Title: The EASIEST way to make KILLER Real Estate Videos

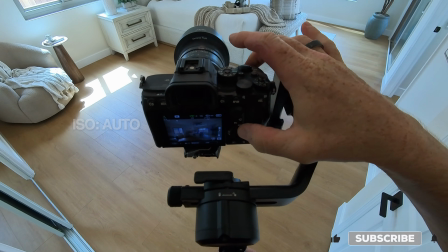8:14 Actually, I think I'm gonna go to auto because I'm gonna start out here and I'm gonna do a long walk in here.
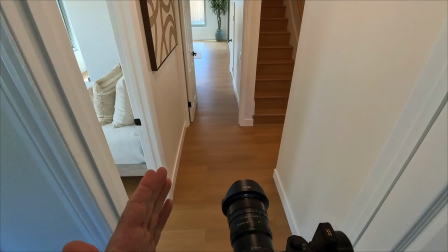8:22 So this is gonna be a curved push in, and instead of walking straight and then turning at the end,
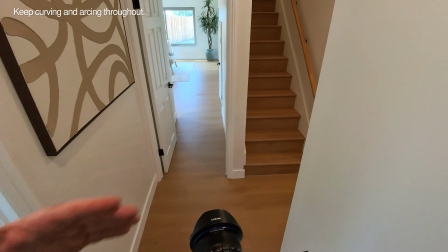8:28 what you wanna do is you actually want to be curving and arcing the entire time so you can get a nice smooth arc all the way around.
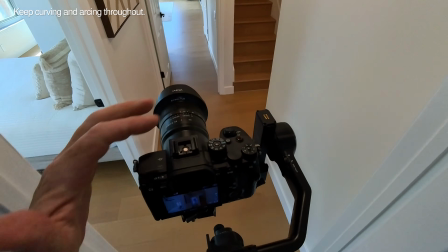8:36 So if you wanna speed ramp it, you can.
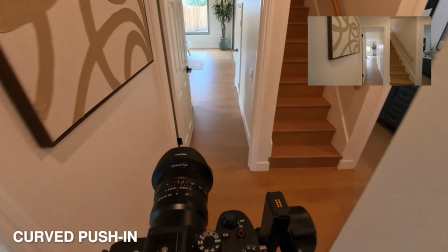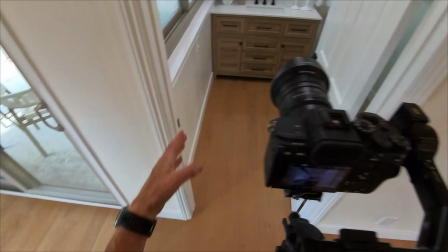8:45 Perfect. And I think I'm gonna do like a reveal shot here where I just kind of go like down here and go up like this,
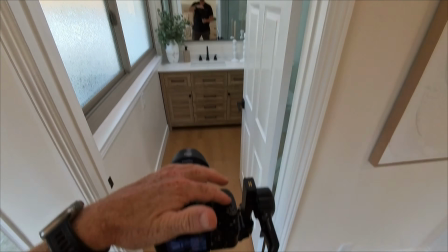8:53 but that's gonna require me to do like a sumo squat. Here we go.
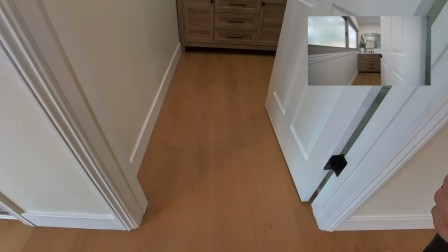9:01 This is why you gotta spend some time at the gym. All right, I think for this one,
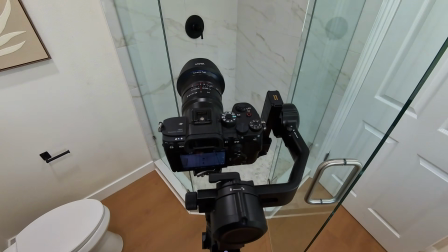9:09 I'm going to angle it up like this and get down low and just kind of pan in,
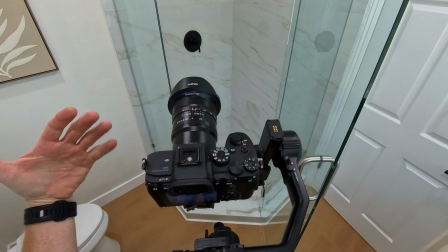9:15 orbit in, and turn my wrist at the same time.
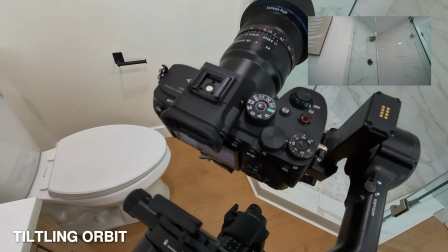9:20 Getting low again and just turning and coming in. And I'm also pushing in at the same time.
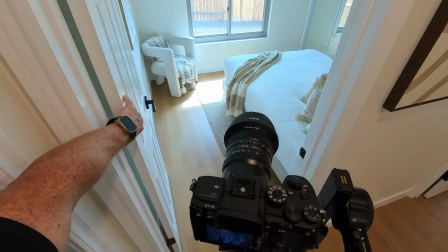9:30 Like that. And one shot going in here. Easy, straight push in.
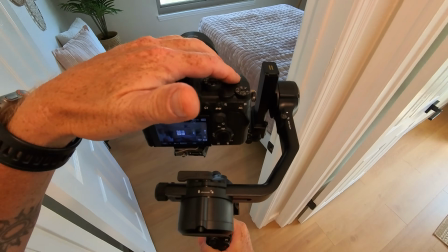9:40 Cool. I don't want to overcomplicate it. Straight push in.
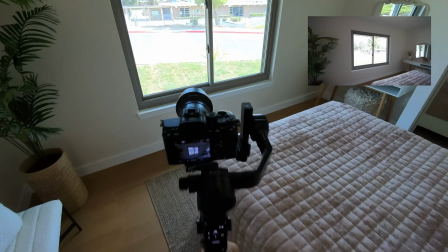9:49 Okay. And that's everything upstairs.
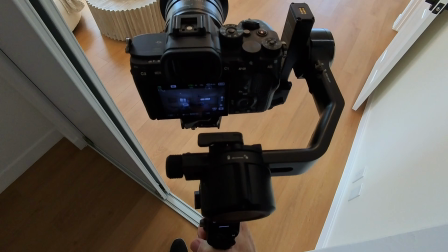9:54 I have right here. I'm gonna start from inside the closet. I feel like this makes it even look way bigger.
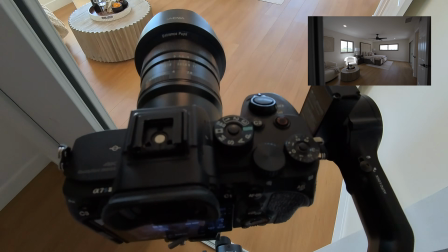10:00 So I'm back all the way up and go straight.
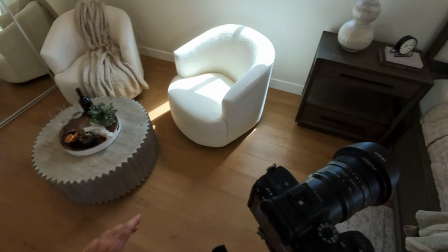10:08 Cool. And then what I'm gonna do is I'm definitely gonna get a detail shot of that.
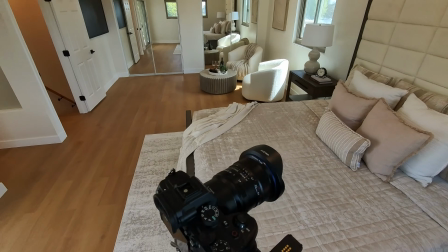10:12 And then maybe to show context, I'm gonna get another wide shot here.
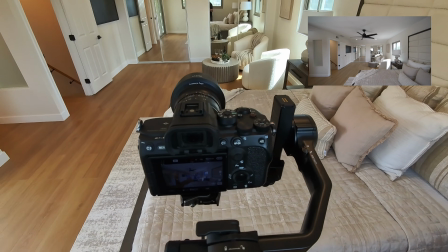10:19 Just a side to side movement. I'll have to cut where I see myself in the mirror.
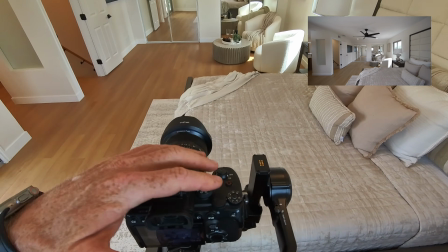10:24 I mean, I guess I could open those doors, but it's fine.
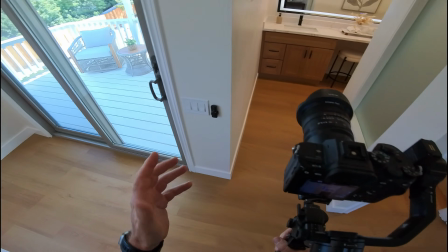10:28 All right, so I'm gonna grab this shot, and I think I'm gonna do the same thing that I did in the other bathroom, which is to crouch down and kind of go up.
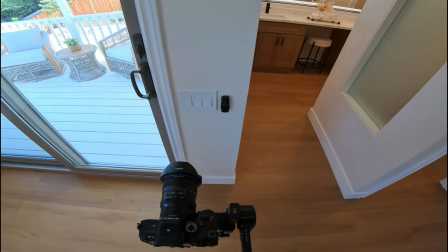10:35 It's basically like a slider shot, but I'm also slowly elevating the camera as I go up.
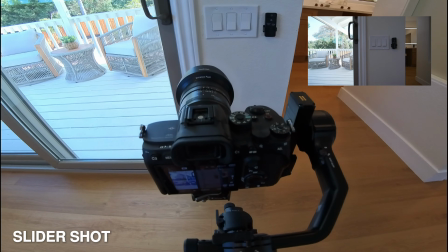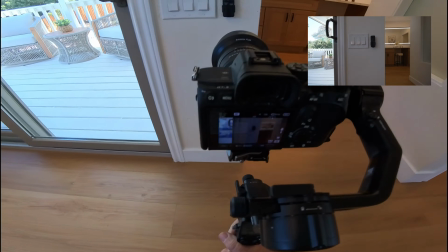10:45 And I have to stay at the same height, or else I'm gonna get in the mirror there.
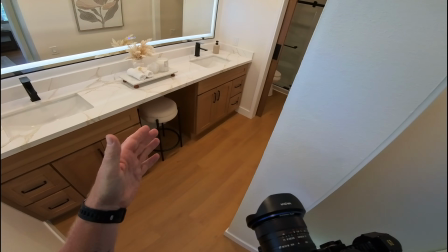10:51 The only problem with this is I'm not showing everything over here. So I'm gonna get a second shot going this way.
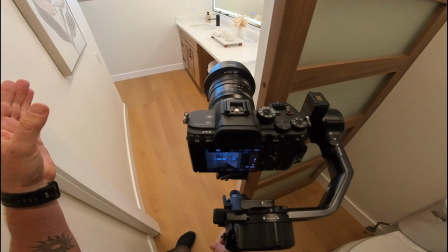10:56 I can just do one shot from here. So I don't need to come from the doorway, just come from here, and it will just take care of all of that.
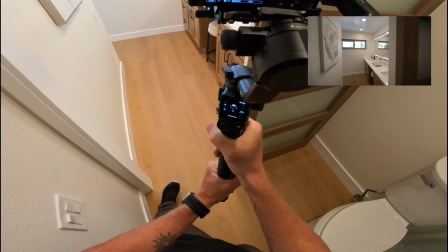11:05 Just doing a twisting in. I'm twisting my hands as I walk in.
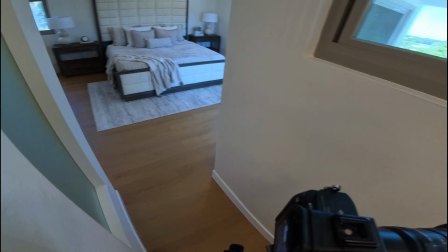11:12 Just like that. And so that's it for all of the interior wide shots.
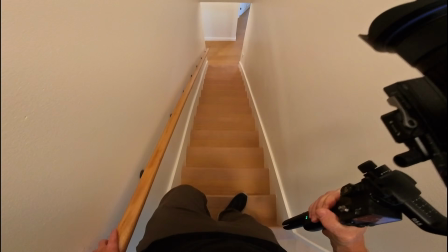11:18 So we're gonna head out to the backyard.
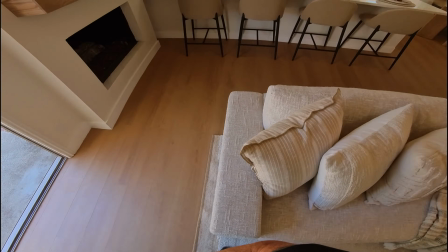11:20 So I'm definitely gonna use auto ISO for this shot because I'm gonna start inside here, and the exposure in here is a lot darker than it is out there.
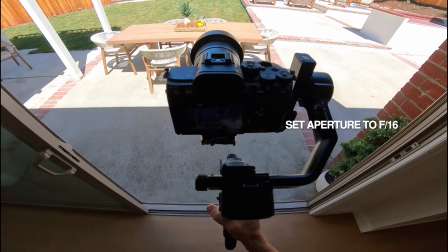11:28 So I am going to change my aperture to f16. I'm just gonna come out here and make sure that f16 bringing the exposure down enough.
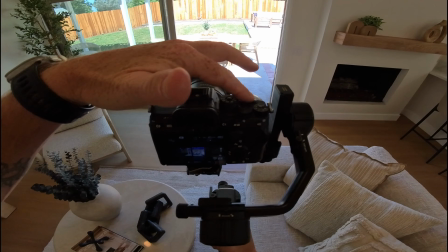11:37 So I think that's good. And just do a straight pushing going out.
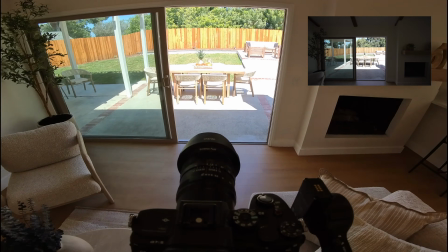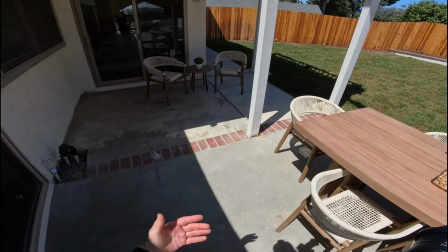11:48 All right, cool. And I actually don't grab too many wide shots when I go outside, believe it or not.
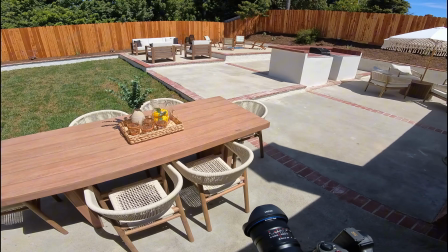11:53 You can usually get away with 1 to 2 wide shots and leave the rest for mid perspective and detail shots.
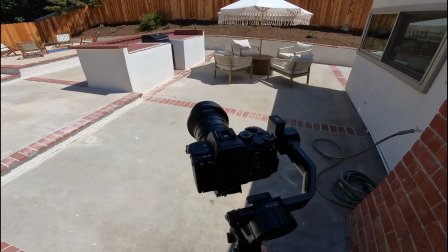12:00 So like over there, I don't feel like I need a wide shot. I mean, I guess I could get 1 wide shot going this way.
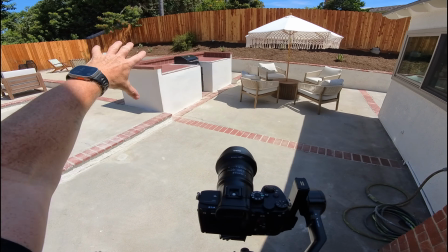12:06 So I can get the chairs, this whole seating area with the barbecue.
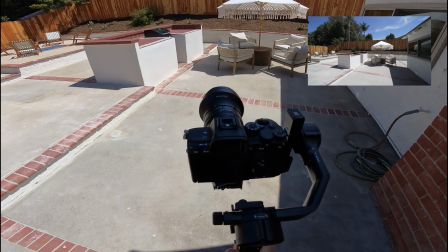12:11 Seems like it would make sense for a wide shot. And I'm just gonna do an arced curve going into the shot.
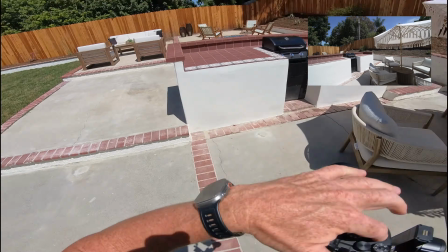12:20 Perfect.